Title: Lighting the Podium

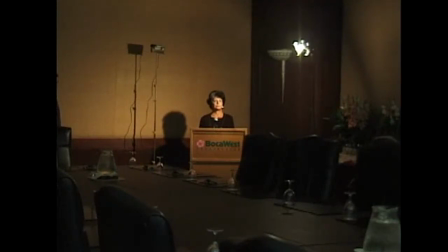9s
Okay, we're going to set the key light in a podium shot now, and this here is the key light, and it's the main light that we're going to be looking at. And Phyllis, would you be kind enough to look at the camera as if you're talking? And you see, I'd like to have it, if possible, even a little higher. Just look towards the camera there.
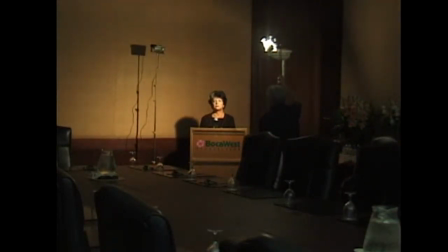33s
The more front I bring it, the more the shadow on the back wall hurts me, so I'm going to cheat it around like this.
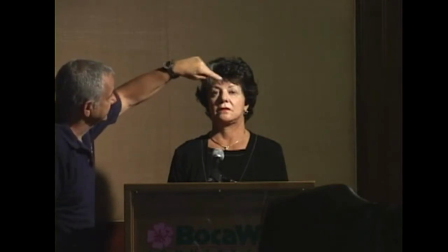40s
We try to see that we have bright spots in her eyes, and that we don't put too much of her face into shadow.
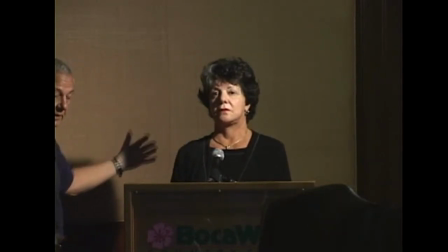48s
We try to avoid this shadow as much as possible. That would be done by moving the podium a little forward, and if you have that option, you can do that.
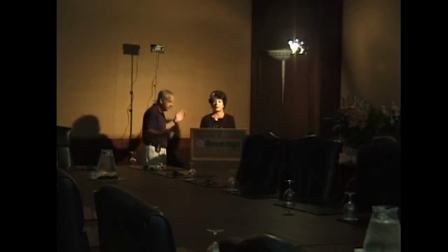57s
But you don't always have that option. In this case, I'm not going to. Actually, I'll show you the difference of simply moving the podium a little bit forward. Martin, would you help me move this podium about a foot forward? This way.
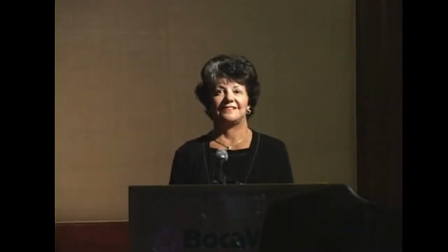70s
and now voila no shadow and look at how pretty she looks and that is great the next light
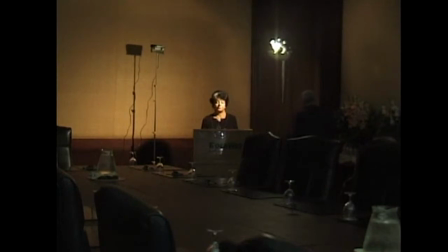78s
that you're going to want to do is the background light martin would you dim it up please
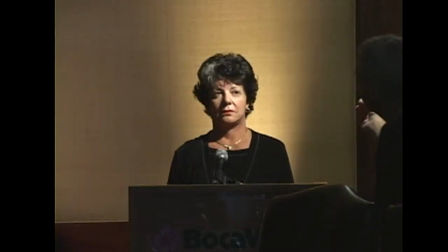83s
and then dim it down take it down take it down so you can see the separation and that light is we call that a stripe and
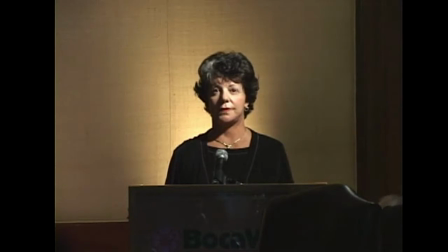92s
you can have it high like that you can have it low and you can turn the barn doors and get a little stripe like that.
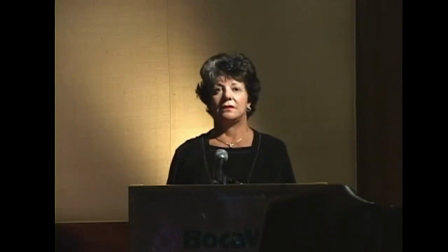100s
Lighting is definitely a two-person job. And now watch what happens when I zoom.
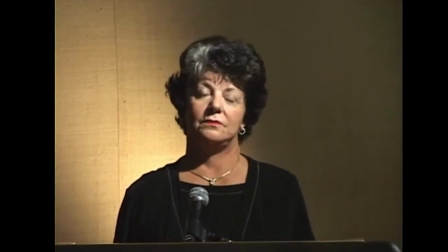107s
So now we have really a very professional and beautiful looking shot. The next thing we want to do, particularly with somebody with dark hair like this, is try the hair light. And you see how that brightens up her hair.
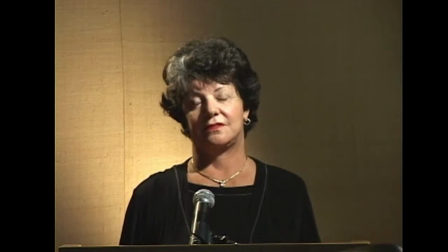120s
And a little bit on, It's just beautiful exactly that way.
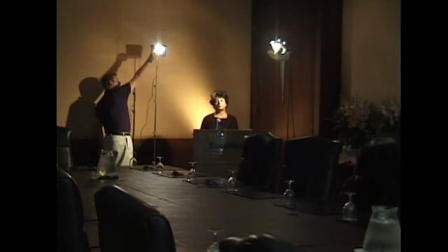126s
We may want to hang a little French flag in front of the hair light for the courtesy of the other people in the audience.
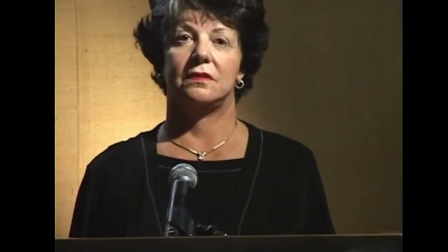133s
But the lighting essentially is done here. Look at how nice it looks.
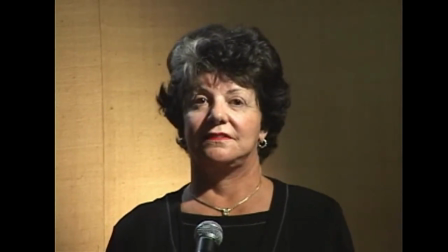140s
Voila. Let's try the fill, Martin.
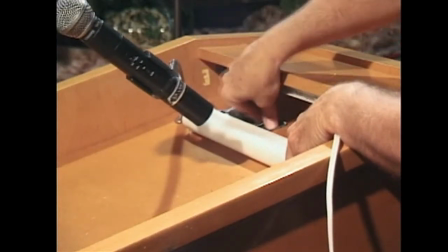146s
Turn the fill light on.
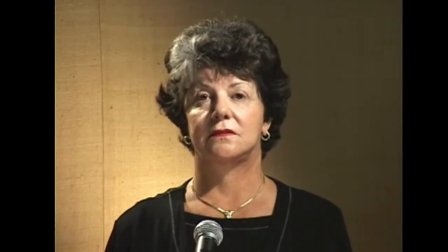152s
And you can see how that opens up her light, but it's not the most flattering fill.
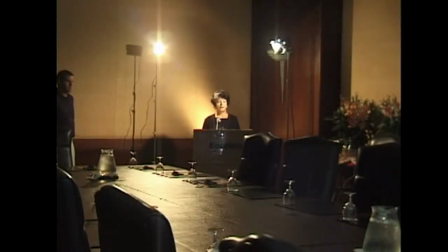157s
I'm going to show you where we wish we could have this light, but you can't always have it where you wish you could have it. Underneath on the podium like this is excellent, it's easy, nobody's going to complain. Is this uncomfortable?
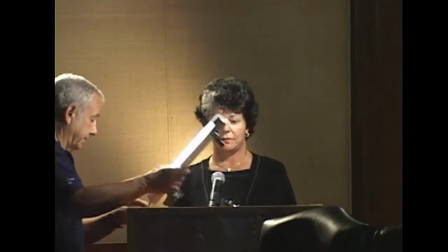169s
No. See? So it's easy, but if that light was here,
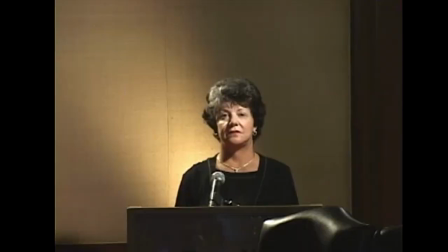174s
look out at the camera, this light would be, that's a much more attractive fill and we could put it on a stand.
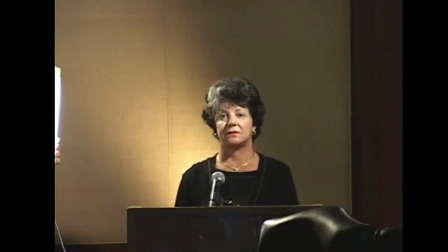181s
The question is how cluttered do you want the stage? If you have the control of this then that's what you want to do.